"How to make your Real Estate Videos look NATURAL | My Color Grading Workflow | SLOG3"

What's up guys, welcome back to the channel. So a lot of y'all have been asking me about color grading lately and specifically working with log footage.
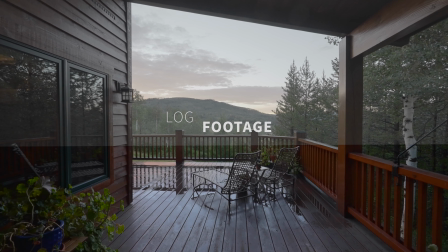9s
And if you don't know what log footage is, basically it is the flattest format that cameras can record video in.
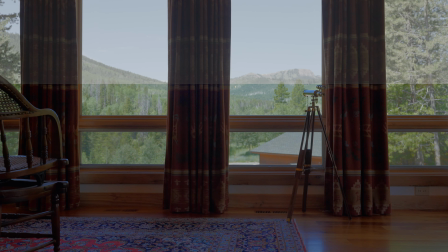17s
So when you're just starting out, it looks really weird, it's confusing, it's hard to know what to do. So I wanted to help y'all out with a pretty practical workflow because that's what I use for every project, and I figured hopefully it's gonna help some of y'all. So thanks so much for joining. Now let's get into it.
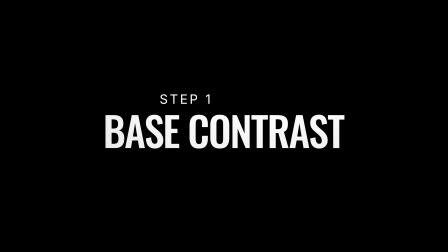35s
All right, so for the first step, the main thing that I like to do is get the overall contrast set. So we're converting the log footage into a more normal looking footage.
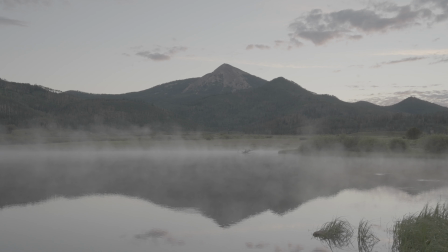49s
And then we're gonna go from there to tweak it a bit depending on how the shot is, how much dynamic range there is, how much color you actually want in this shot, and whatever specific tweaks that you need. There's construction like right outside my window, so if you hear any weird noises, that's what it is. All right, so let's start off with a simple one first, and then we'll do a little bit more complicated as it goes.
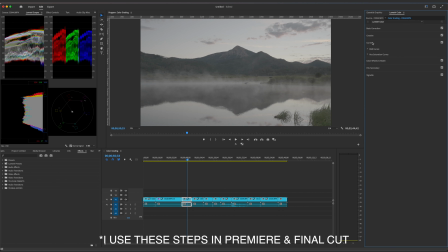74s
All right, so first we're gonna do the curves.
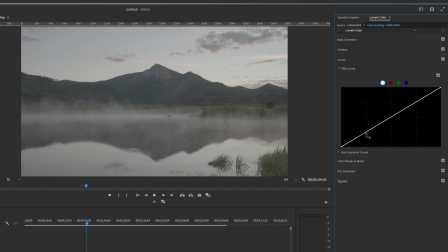77s
So we're gonna go into the RGB curves, get our general contrast going.
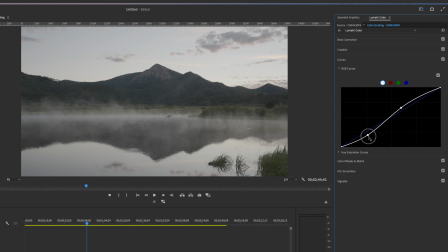87s
Okay. Looks pretty good over here on the histograms.
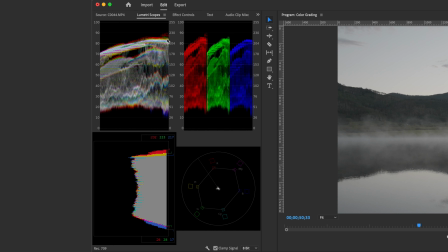95s
Trying to stretch it to where something gets close to 100, something gets close to 0.
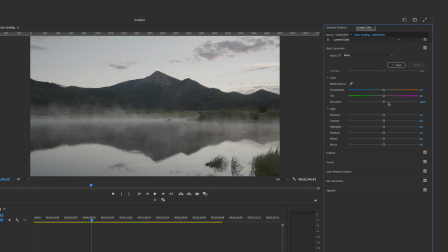101s
And then we're gonna go into basic correction tab and add a bit of saturation.
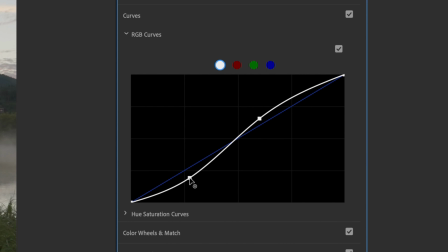111s
See where we're at. Okay, so the goal with curves is basically this represents 0, this represents 100.
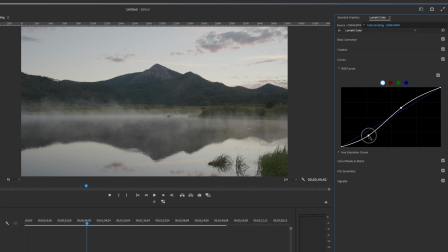120s
So the brightest stuff, and what you want to do is pull down some of the darker parts. You can see it affecting over here as you pull this around.
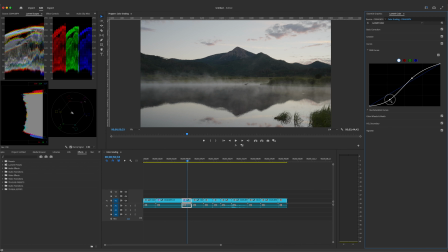134s
It is pulling that a lot closer to all the way black, which is 0 over here.
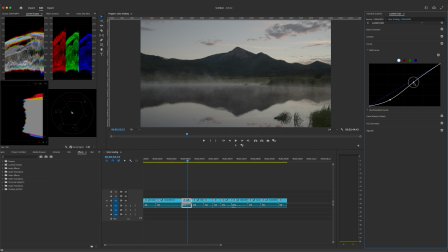141s
And then same thing with the highlights. So you can keep it muted, or you can add a lot more contrast.
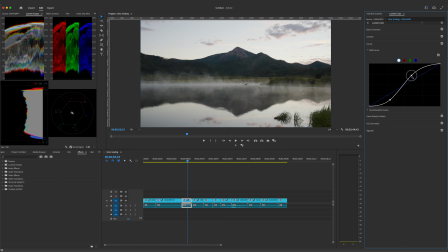149s
Pull that up closer to 100. Depending on what the shot is, so this is a sunrise, you don't necessarily want something to be at 100 on these histograms.
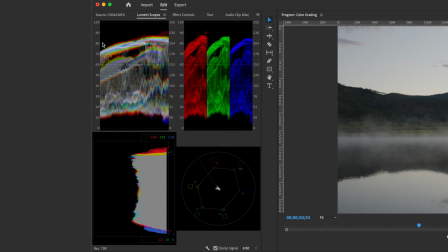161s
So for this one, I'm gonna set it to where the brightest thing is around 80 or 90.
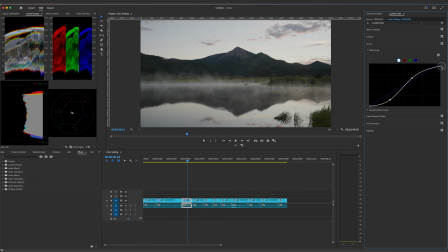169s
Because you want it to look like a sunrise. Okay, so something like that. Maybe a little bit less shadows so that we can keep some more detail in this mountain. If you want to do just super basic color grading, you could probably just keep that if you wanted to, but we're gonna make it a little bit better in the next steps. All right, so let's do the same thing on a more high dynamic range shot. So we've got this kind of interior exterior view. This stuff is all SLOG3 shot on a Sony FX3, in case you're wondering. So we're gonna go in, add the curves.
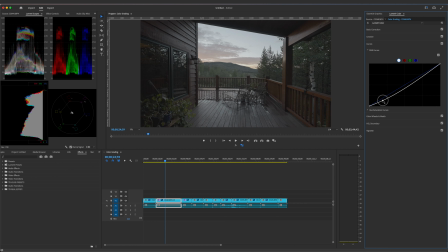210s
So for this one, let's keep those shadows a little bit brighter because we want the detail in this darker area. And then we're gonna do that.
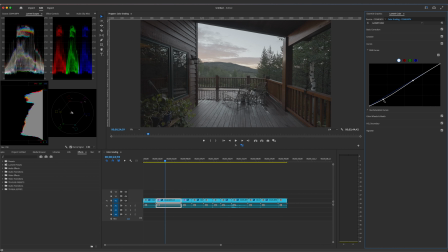222s
So for a more dynamic shot, you want it to be a little bit flatter still in the end, but you don't want it to end up looking like this, looking really flat. So we're gonna do a few more tweaks further along to make it still look punchy, but also keep that dynamic range and keep that detail from shadows to highlights. So I'm gonna go in and add the saturation just like last time.